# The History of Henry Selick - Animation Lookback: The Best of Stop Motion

The idea all started when Henry Selick met author Neil Gaiman. Neil was such a huge fan of The Nightmare Before Christmas that he wanted him to make a film adaptation of his book that he was close to finishing, Coraline.
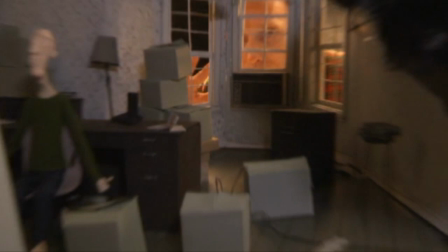754s
Henry loved the book so much that he decided to join in and immediately write a screenplay for it.
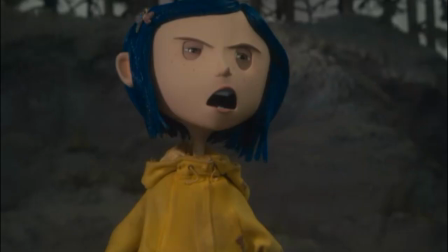760s
However, there was a bit of a catch to it. Considering that the book was short to the point that he could only make about a 47-minute film,
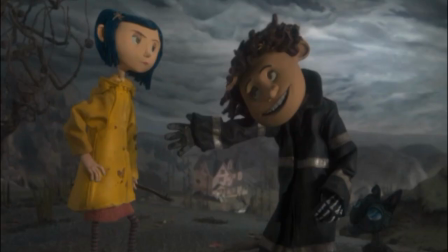768s
he extended some parts to give more detail and created a new character for Coraline to interact with,
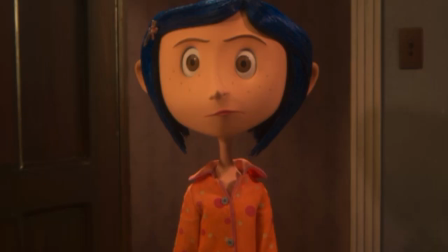775s
Wybie. Originally, the movie was supposed to be a musical with songs written by the band There Might Be Giants.
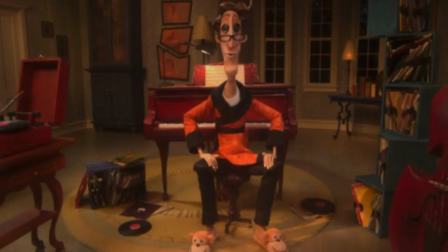782s
But then the production was changed to make it more of a darker feature So they took out
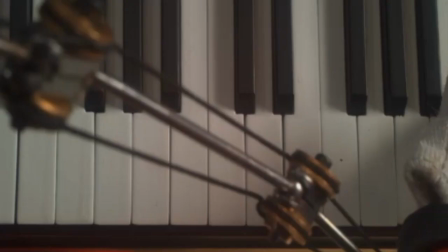787s
all but one of the songs which is the other father's song that he sings on the piano
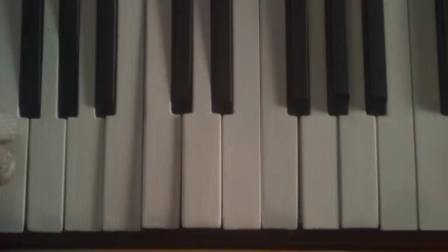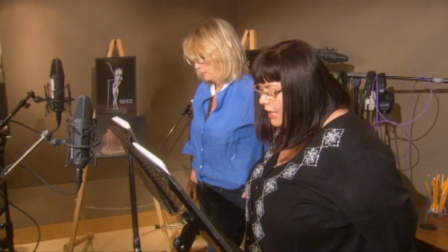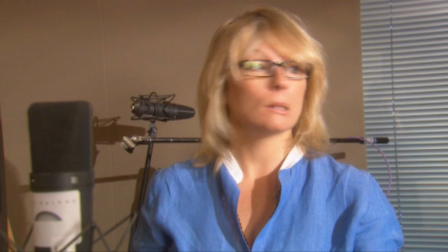802s
When recording the dialogue Don French was playing Miss Spink and
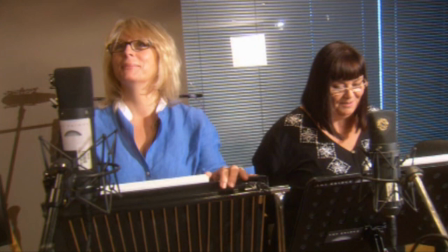807s
Jennifer Sauter's was Miss Forcible Henry didn't like what he was hearing,
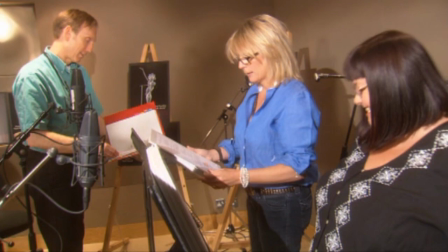812s
so he decided to switch the roles between the two, which resulted in something that's more satisfying.
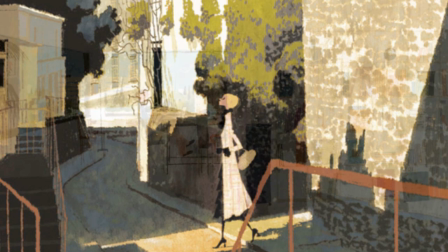818s
For the look of the film, Henry wanted a more unique look, something that would match the dark and out-of-this-world tone.
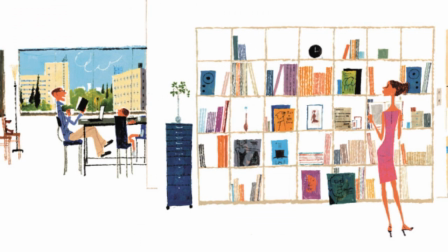826s
So he got Japanese illustrator Tadahiro Uesugi to be the concept artist.
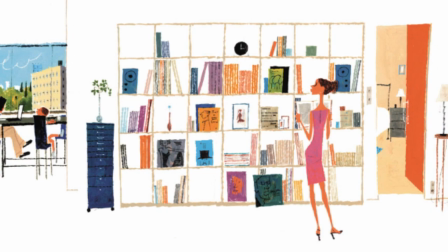831s
A little note to add is that Uesugi's artwork is inspired by American advertising of the 50s and 60s. What was considered the hardest thing to design was actually the first they did,
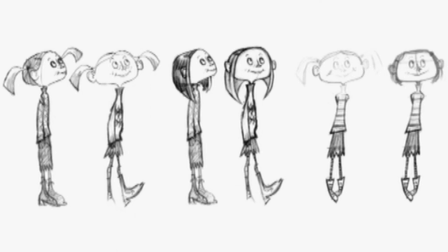843s
Coraline herself It wasn't easy to try to make a girl that has the right amount of feistiness and curiosity But when they did settle with a design,
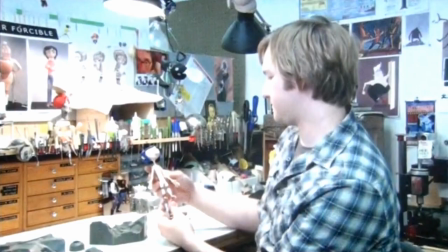852s
it was easy sailing with the rest Since they were modeled around Coraline As for her puppets,
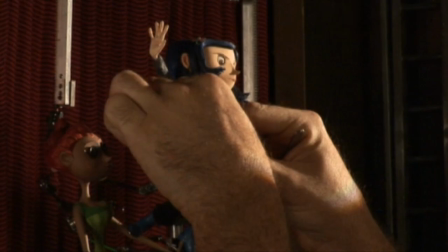858s
they made about 28 different ones of the main character And each took 10 people 3-4 months just to make one
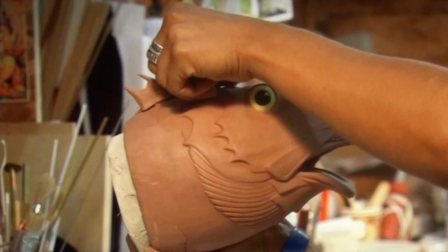866s
This movie actually holds several records which I'll each talk about as I continue this
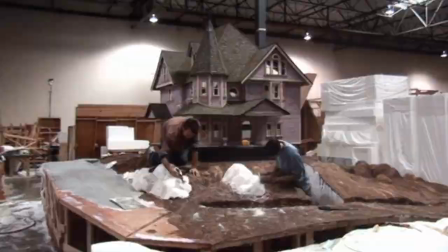871s
Including the most stages deployed during production for a stop-motion animated film
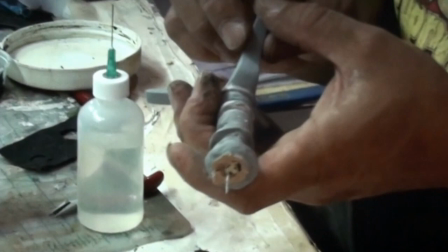876s
That means they were able to film 52 different scenes at the
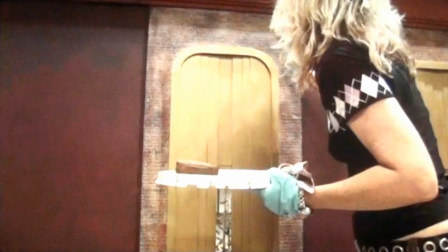881s
same time Like I even hired students from the Art Institute of Portland to help
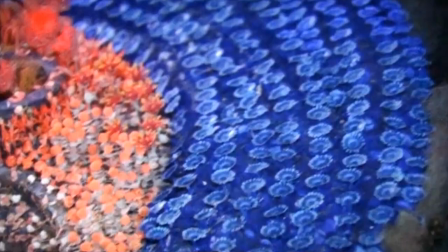886s
out the crew For the garden scene the crew had to make 15
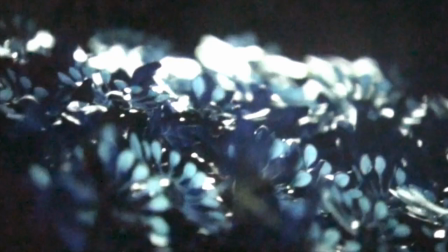891s
different sets of the whole garden some of which are even duplicates In
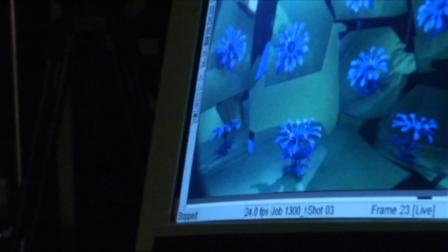896s
order to make all the flowers blossom at the same time The animators would work on just one big flower over a green screen with mirrors showing all the
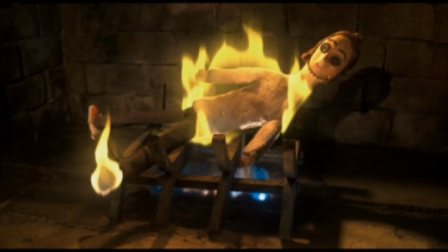904s
different angles Then the flowers were added by the visual effects team Speaking of effects the movie mixes practical and digital effects in
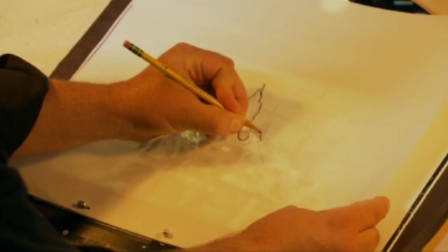913s
order to keep that sense of what they see is real Some of these include the fire was made by hand-drawn animation and the fog was just dry ice that was
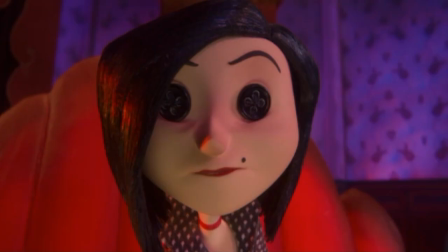922s
later added digitally But going on to the records,
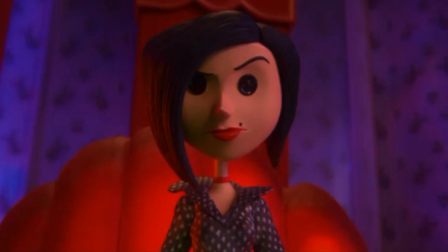926s
this is marked as the first stop-motion animated film to feature a morphing scene with the other mother,
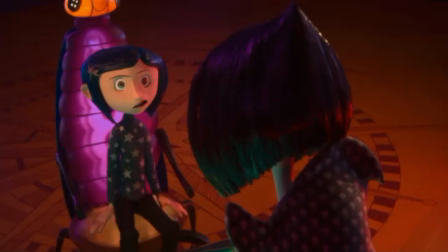932s
and it's also the first stop-motion animated feature made in 3D.
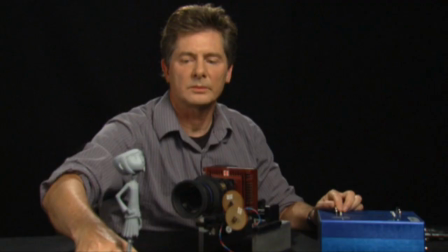938s
The way they accomplished this was that they normally take a shot of a frame,
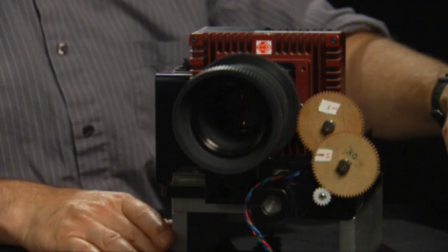942s
but then a special machine would move the camera just a bit to take the same shot,
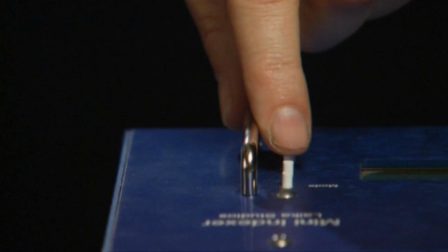947s
resulting in two pictures that show the perspective of the left and right eye.
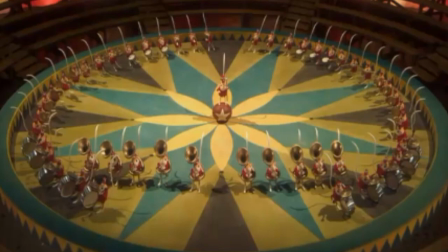952s
Another record it holds is that this is also, as of 2015,
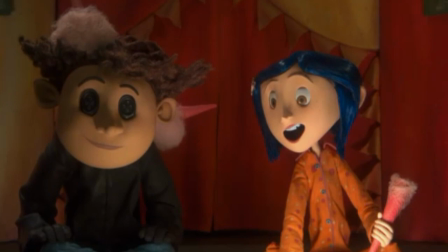957s
the longest stop-motion animated film running at 100 minutes.
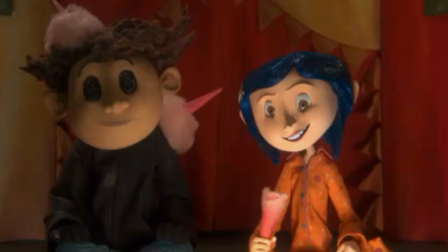962s
When it was released on February 6, 2009, the movie brought back the fame of Henry Selick as a success.
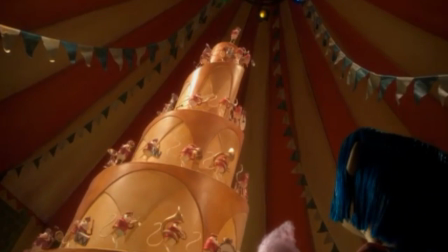969s
It received great reviews saying that with its vivid stop-motion animation combined with Neil Gaiman's imaginative story,
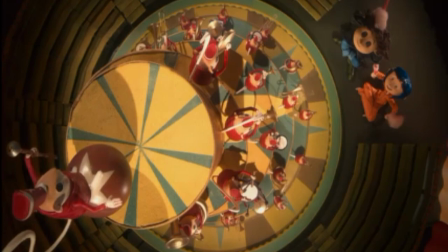976s
Coraline is a film that is both visually stunning and wondrously entertaining.